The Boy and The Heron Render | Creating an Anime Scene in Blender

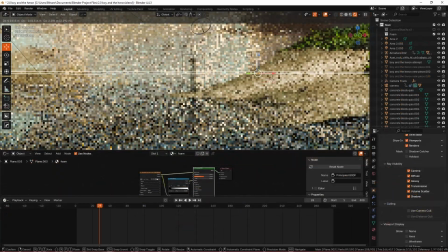You can see that my approach for the water foam as well was actually to take a top-down view of an ocean basically and then I
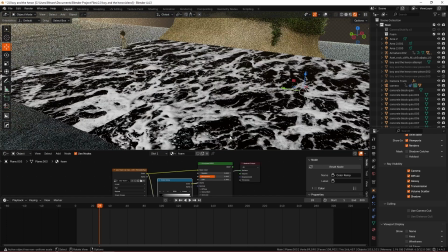basically ran the color of that through a color ramp and crunched it to create an alpha map of my own and that allows the foam to stay
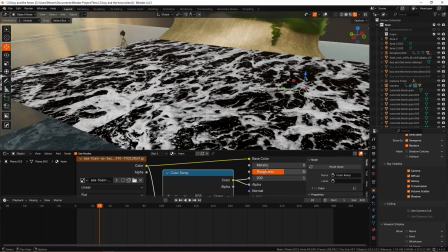opaque and the water in between to be transparent and so we get the
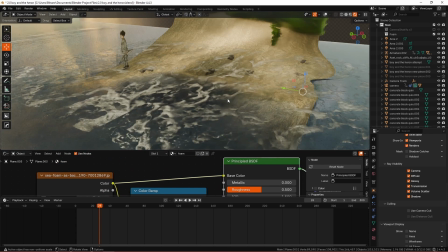effect of foam sitting above the other water shader which I have and you can see that
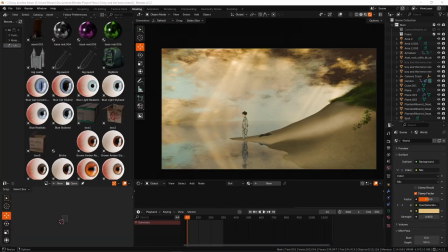basically creates the sort of um illusion of the sort of foam
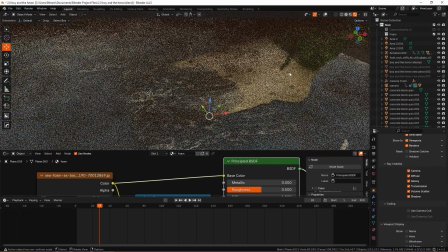interactions without it the water doesn't really look like it's meshing very
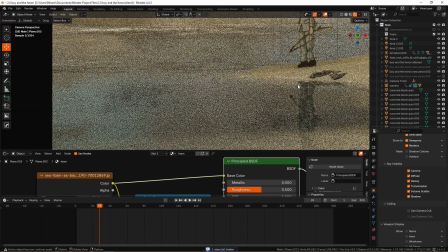well with the um sand you can see if i take this away it looks really really smooth it looks it looks cool but there are definitely
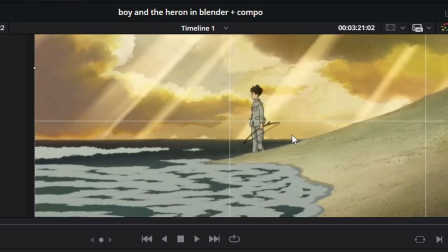clear foam waves in the reference image and then we want to manage to recreate the vibes basically oh yeah so the way that i went about the
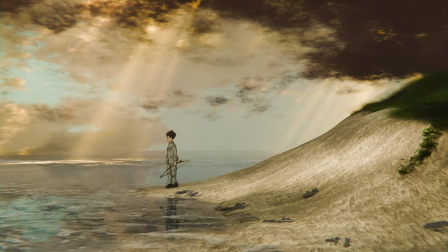sand texture for the final render was basically just to crunch it um slightly in a color ramp the base color that is and that just creates this um sort
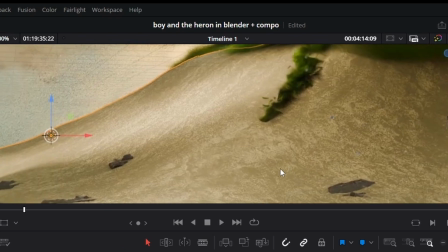of slightly bit crushed looking effect um there's less colors going on basically there's less um color detail and um the way that i got
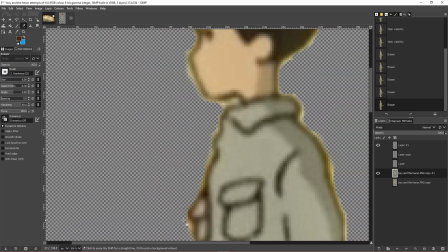my heater in here so i went into gimp and i basically cut him out there i cut away the background using the eraser tool and then because
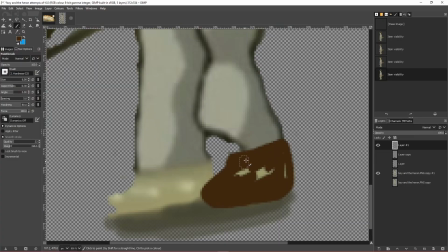he had no feet in this picture i drew him some feet and then kind of like um drew a bunch of um different scuff lays over
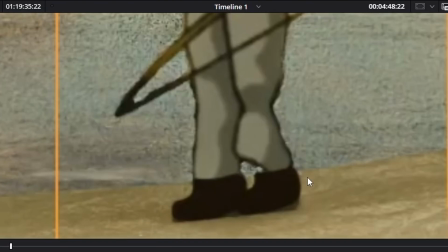it to try and blend that the rest of his body and I added a tiny bit of drop shadow to where his feet would be as well.
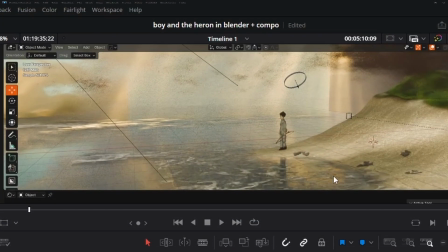And in retrospect I feel like it's quite nice to have the original Mihito there amongst the environment that I've sort of tried to create for him.
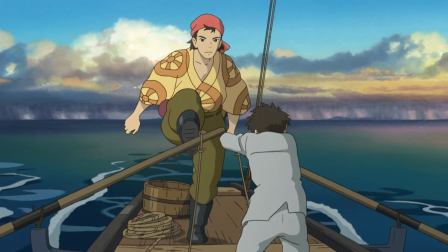This blend file, this entire scene with packed textures and everything is all up on my ko-fi and it is free for members so for all of
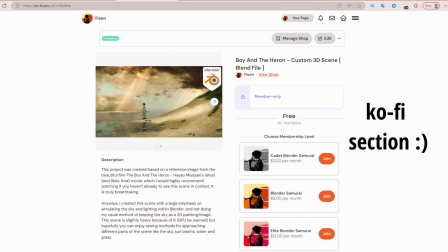you guys who are already subscribed on here you guys can pick this up straight away for no cost at all and so the nice thing about
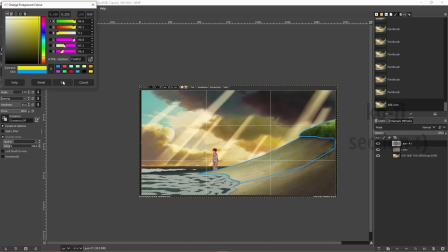being subscribed is you can just keep grabbing new stuff and old stuff and it's all just going to kind of build up into a collection.
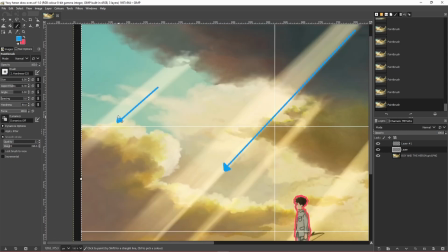I'd just like to say that with stuff like this,
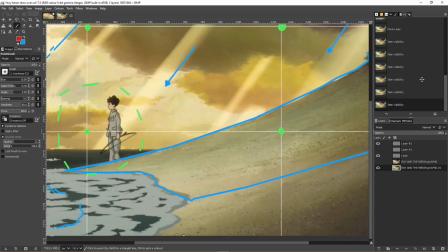it's kind of topical for me to say it because I spent so long putting off this project and not working on it that a lot of people,
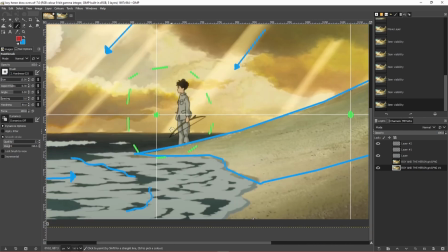everyone's different, but a lot of people are able to learn a lot by just starting and by having all these little mini failures.
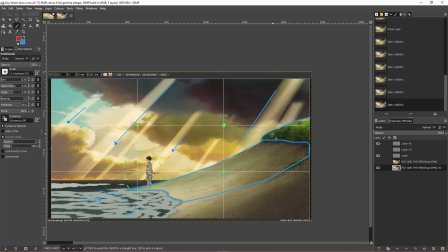We can glean a lot more than if we wait until we feel perfectly able to work on it,
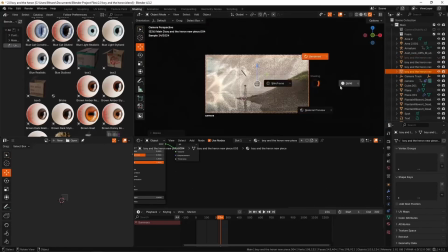until weeks or even months have passed because I actually had this project at 80% 90% completion
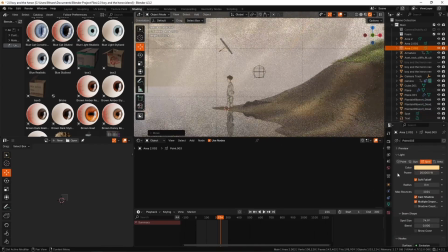since a month or two ago and it has just been sitting there with me procrastinating working on a character and when I finally did it
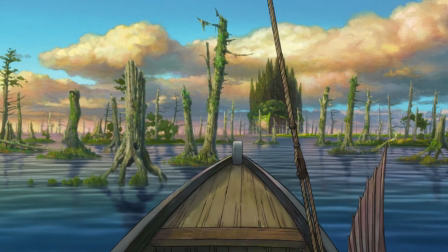I realized hey maybe this is not so practical to do this at all maybe this is not what this render needs gosh it took like maybe like two
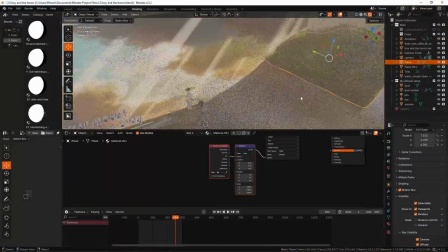three hours and I put all of that that that small amount of time off for so long because I was um unsure and uncertain and
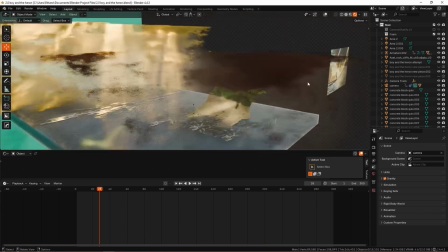so it's often not worth that so just get into it i'm gonna put out a poll soon on something i'm not sure if it will be a poll
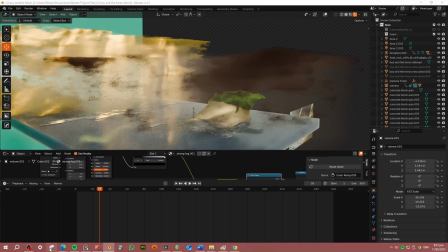the next project or if it will be just a poll on future
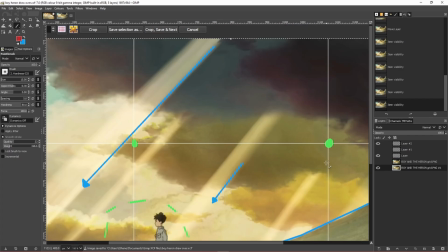video stuff past this next project but i will put out a
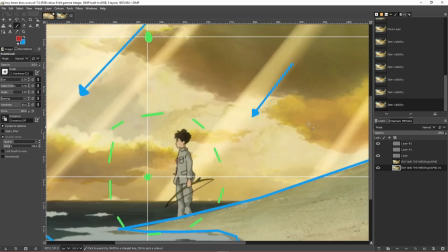poll soon like i mentioned briefly in the previous video this kind of project will be material
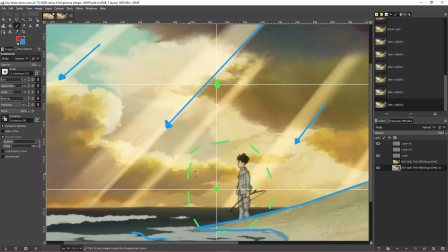for a possible um studio ghibli related um course that i may work
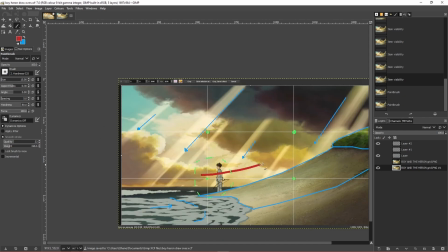on in the future just more stuff kind of like coming from different angles of recreating studio ghibli and other anime
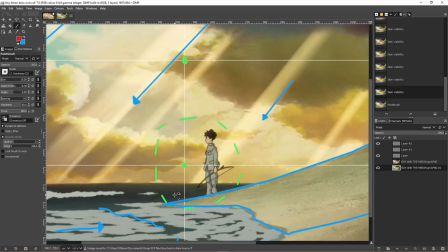styles within blender not in terms of the actual like cell shading style and all of that we've already gone over that a while ago
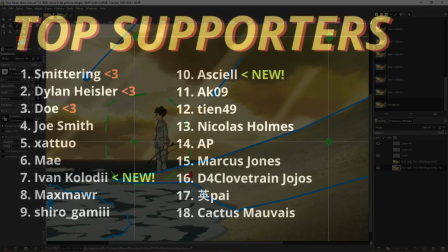but more just in creating these sort of artistic vibes as always thank you so very much to all of my loyal supporters all of my subscribers on ko-fi and
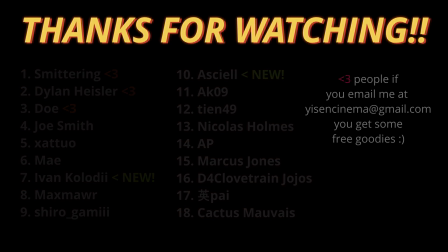such um you guys are all killing it you guys are all being great thank you so very much for watching it's been years and goodbye